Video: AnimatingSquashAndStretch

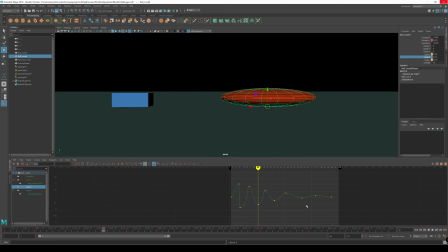20:47 Alright, now I select one, shift key, middle mouse, drag to the left or right, and I can adjust how long it holds. So that increases the amount of time I have in that squash by a few frames, which can make a big difference.
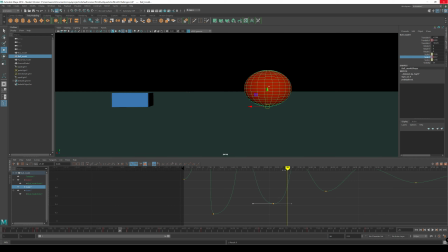21:09 So that right there, that would just be like, it comes in, hits the squash, bounces right back out of it. This is, it comes in, it squashes, and it slows down the squash.
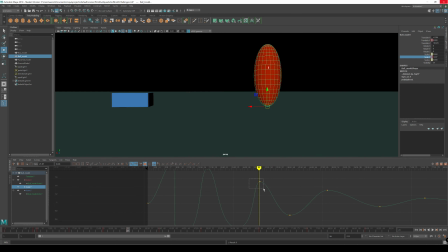21:21 So it kind of, you can think of this as easing into the squash, easing out of the squash, punching up into the stretch. Now I'm going to accentuate the coming into the stretch so that it comes up, it stretches.
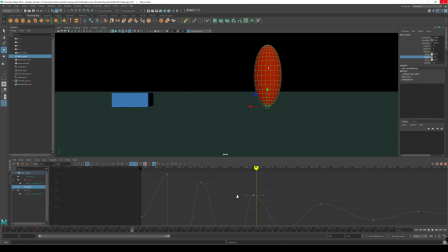21:38 It does not hold though. It stretches, it peaks at the stretch, then it immediately starts falling out into the squash. Alright, and to do that, we need to break the tangent. So I'm going to basically make more of the stretches look like this kind of a sharp drop off here. So I'm going to select all stretches,
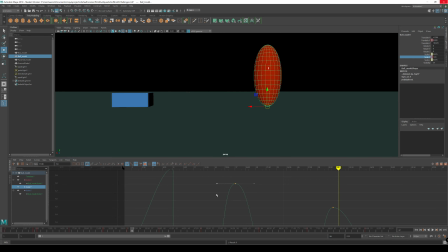21:56 break their tangents, and weight their tangents. And you guys should know how to do this part right here. So just remember, you gotta select the keyframe, select the handle you want to work with.
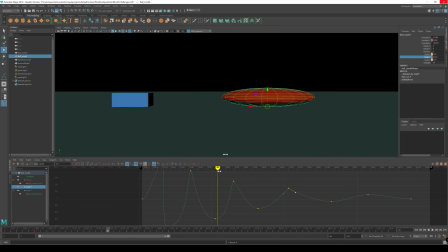Looking a little bit like a wave here. It's kind of neat.
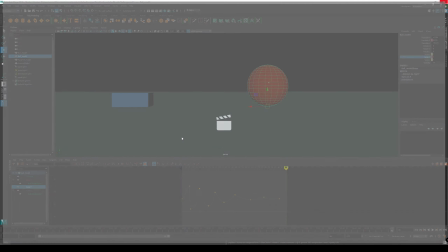22:29 All right. Now let's play blast that.
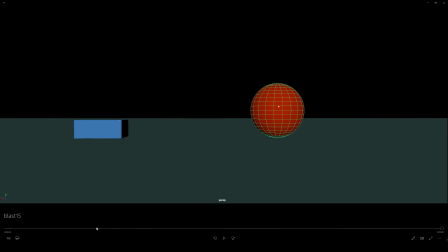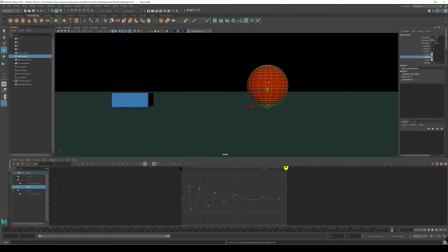22:38 All right, so it gets a little punchy at some of those, right? You see how that changed the character of how it bounces up? It bounces up with a lot of force, so we got to watch that. So you're making these, I'm making these slopes, right? And you see how punchy that gets? I got to decide if I like that or not.
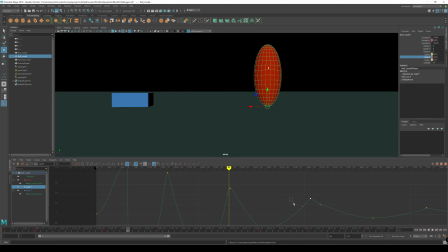23:00 Okay, so that's too much of a point. We actually do want that smoother a little, to smooth in a little bit.
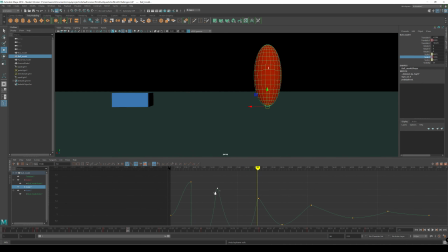23:13 These kinds of little changes have a big effect in an animation. So it's still pointier than it is. You can argue whether or not that's actually better than what it was at default, but we're going to do this by hand anyway.
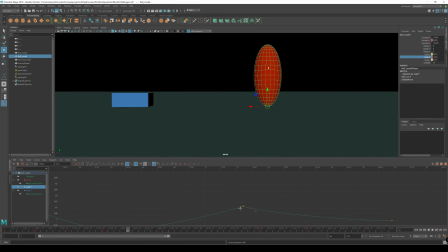23:29 It's good tangent editing practice. And this one here, this one was definitely a little... I'm just going to move that in. I'm not actually going to
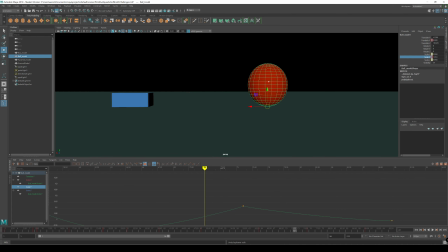23:44 pull that up too much. Let's see here. Yeah, that's not as bad of a peak as I thought. So one thing you'll notice is that since we've been scaling, the frames are no longer all on whole numbers. These are in floating point. That's okay. Don't worry about that.
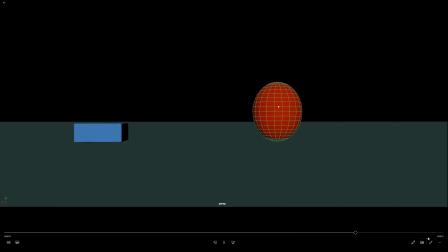All right, that's still too punchy.
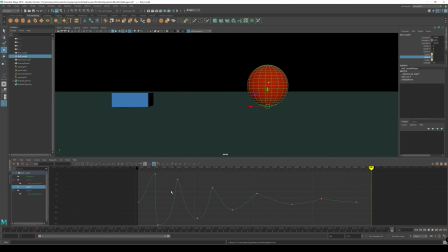24:10 It's coming up too quickly to those stretches. It needs to slow down even more. May have been better off leaving it where it was, but it's worth trying.
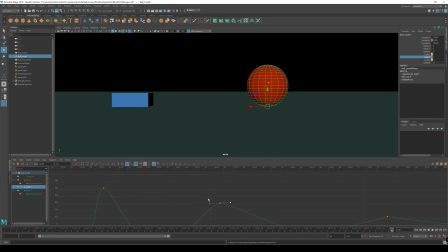Get in closer. It's hard to select.